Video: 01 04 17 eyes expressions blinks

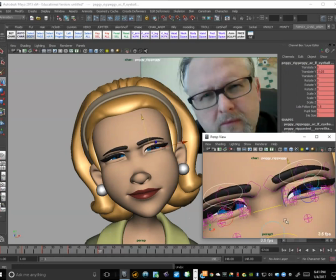2479s
Look, we've got something else connected here. Hold on a second. Let me undo that. Okay, get that squint up there.
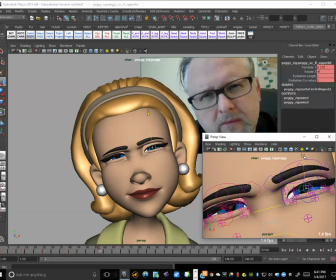2492s
We'll raise this lid up here a little bit, just because there's something asymmetrical about it, and it's fine. But I just want to make sure that we get like everything kind of coming down in here.
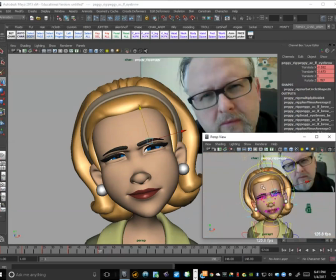2507s
See the way like this eye looks like it's up and this eye looks like it's down. So it's probably where I would need to just kind of counter this, right, just to get a tilt in there. So it kind of stays tilting with the actual head.
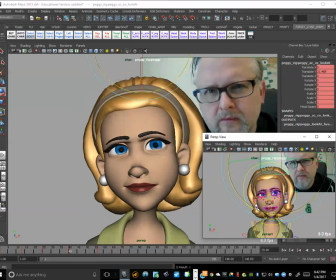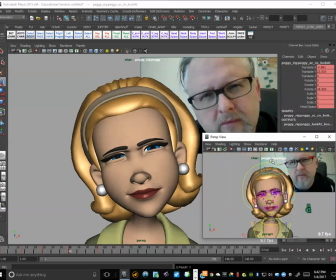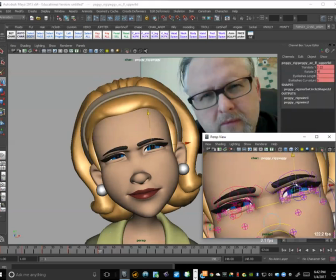2537s
Okay, it's better. Bring this back down again. Okay, and then the squints we can probably bring up a little bit further.
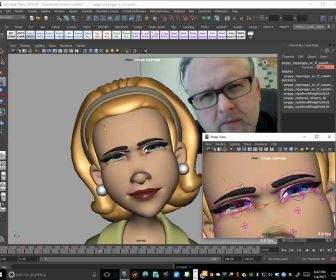2560s
Kind of pinched them a little bit. Okay. I might back off on that just a little bit, but it feels good to just to kind of push it a little bit further than where I am. So it's really clear what she's doing. Okay.
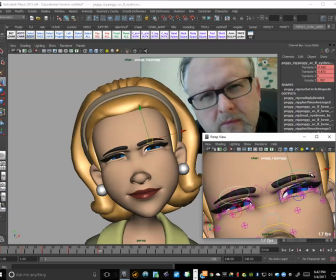2579s
And even here, like I might, like as she's kind of coming forward, I bring these guys a little closer together so we get we get to see like that little bit of force, right? So bring these guys.
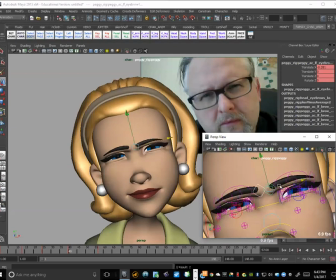Good. All right. Select all, set a key. All right. Okay. Okay. And this is where we're going to start to turn. Okay.
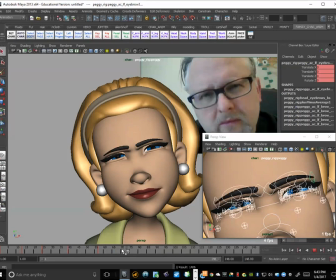2615s
So we're still there, still there. Okay. And then we want to get like this, just this pose right here, just before the turn. Okay. Okay.
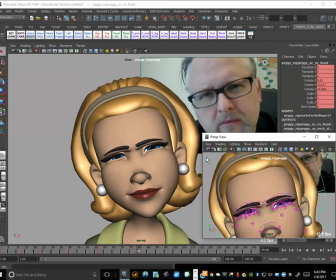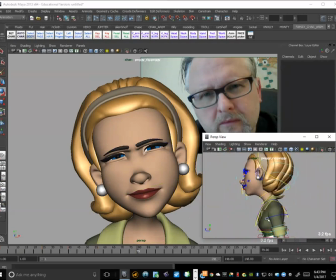Okay, so she's coming forward. We'll keep her coming forward just slightly, just so she doesn't just come to a complete dead stop, right?
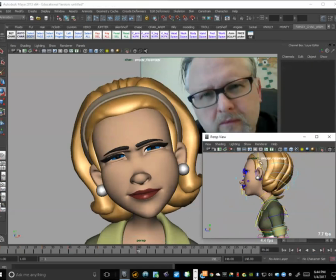2655s
We'll keep her alive that way, and then we'll have it slightly turn towards where we're going to go.
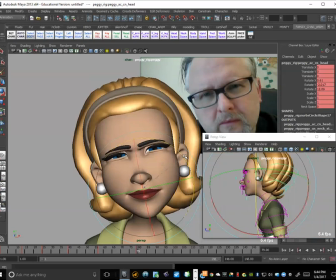So like that, right?
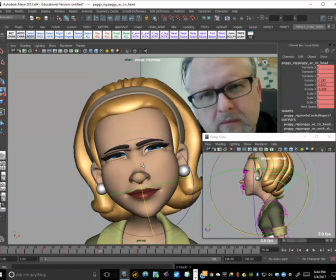there's a slight relax in the eyes. Okay, so I'm going to grab
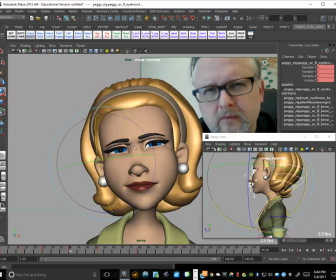2696s
and in between, okay, because I actually basically want to go back to something like this, right? A slight relax, right? So something like maybe here, right? I'm going to copy the face from there over to there. So it's a slight relax.
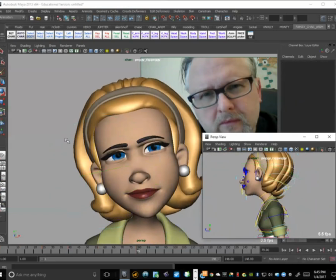2715s
And then we're going to start to dart over, right? So we go from there to there, we get a blink, and then it hits over to here, right?
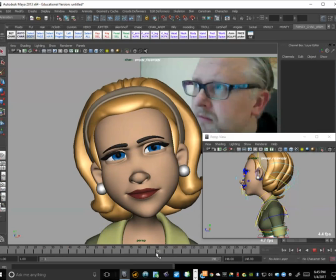2727s
So now let's get the pose where we're fully turned, right? So I can feel like my nose sort of hitting right there, and that's where I want the pose to be.
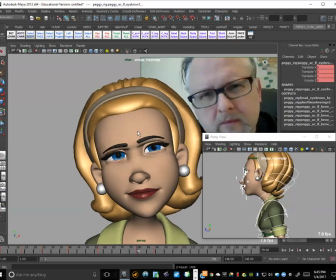2739s
So we can really figure out like the timing of that head turn to make it feel nice and natural.
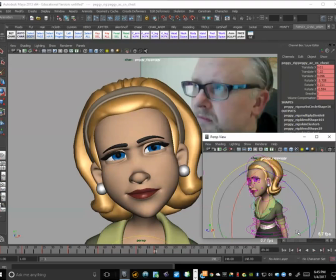2752s
Let's get the body first. Keep that connected, right? So just get a little rotation out of here. And if you watch my neckline, it actually comes back this way. So we get this sort of like opposite action kind of feel.
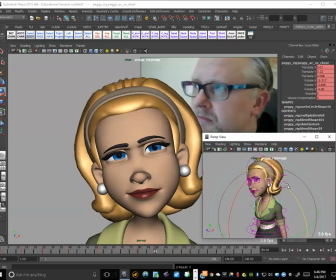2767s
So basically, like we want to get like the shoulders just come slightly that way while the head turns.
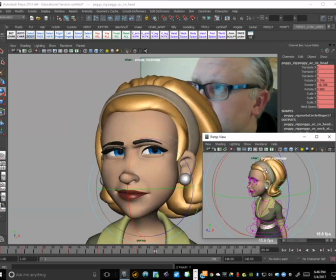2780s
Up this way, right?
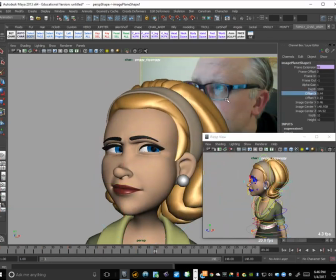2787s
Okay, I'm going to move myself over so I can see it.
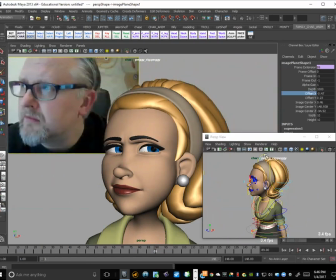We get a slight raise up.
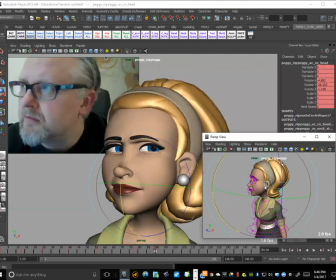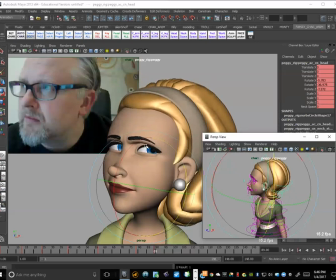2821s
Okay, we'll get this brow slightly higher than this one, right? So it's just basically tilting this way. Okay, let's move the eyes. We'll zero out that rotate and move it over.
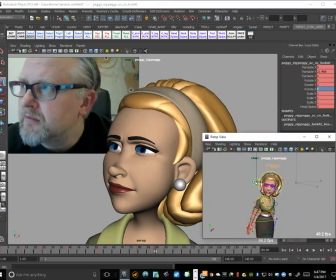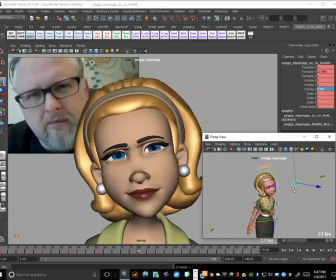2854s
Okay.
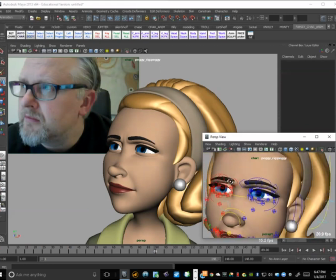2858s
And here I'm going to raise up the top lids, like, because she's observant, right?
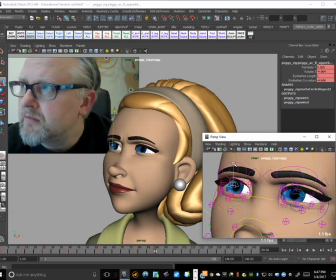2866s
She's just kind of looking over to the side to see what's over there, right? So just kind of raising these lids up a bit. I mean, she's not really relaxing, so but we'll just kind of get like a tiny bit of that.
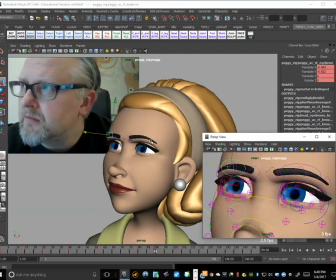2883s
And then usually what I do is I'll get like this sort of directionality happening with the brows too. So like I'll try and raise this up slightly so that we get this asymmetry going on.
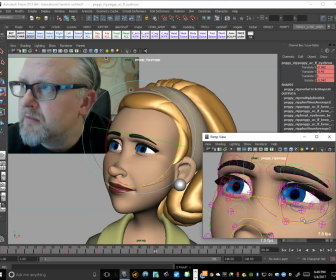2896s
But it goes with the way that the actual brows are angled, right? So if she's looking this way, get the brows and everything kind of going that way.
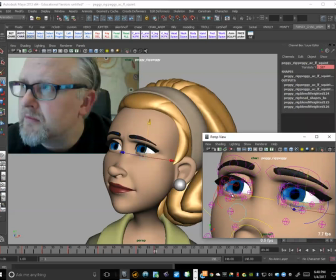2912s
Okay, I'll relax the squint in here. Just relax it a little bit. She's just kind of looking off to the side. She's going from that to that.
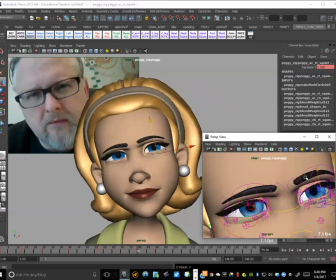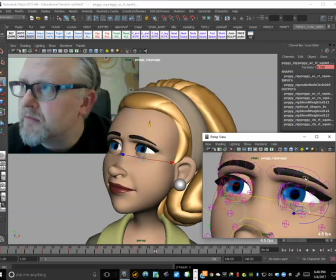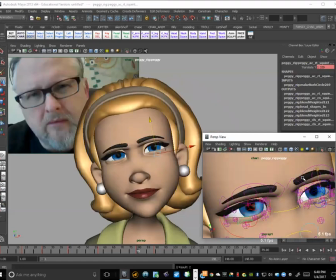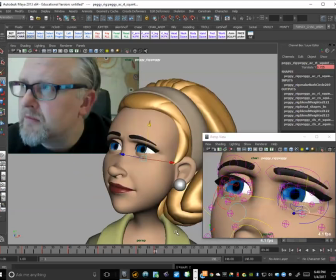2940s
Okay, so you get this kind of nice feel, like where like the shoulders and body are tilting this way while the head is turning that way.
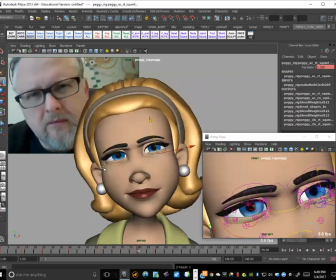2949s
So you get this opposite action kind of feel. It's kind of cool. Okay, select all, set OK.
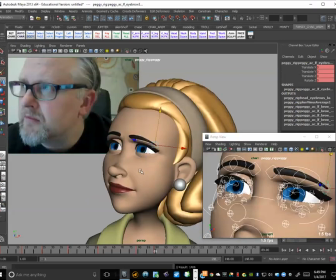2958s
All right, next. So it's holding there, and then we're just trying to find like that window of time, like for how long we're going to be in that pose for, right? And seeing how much motion's there.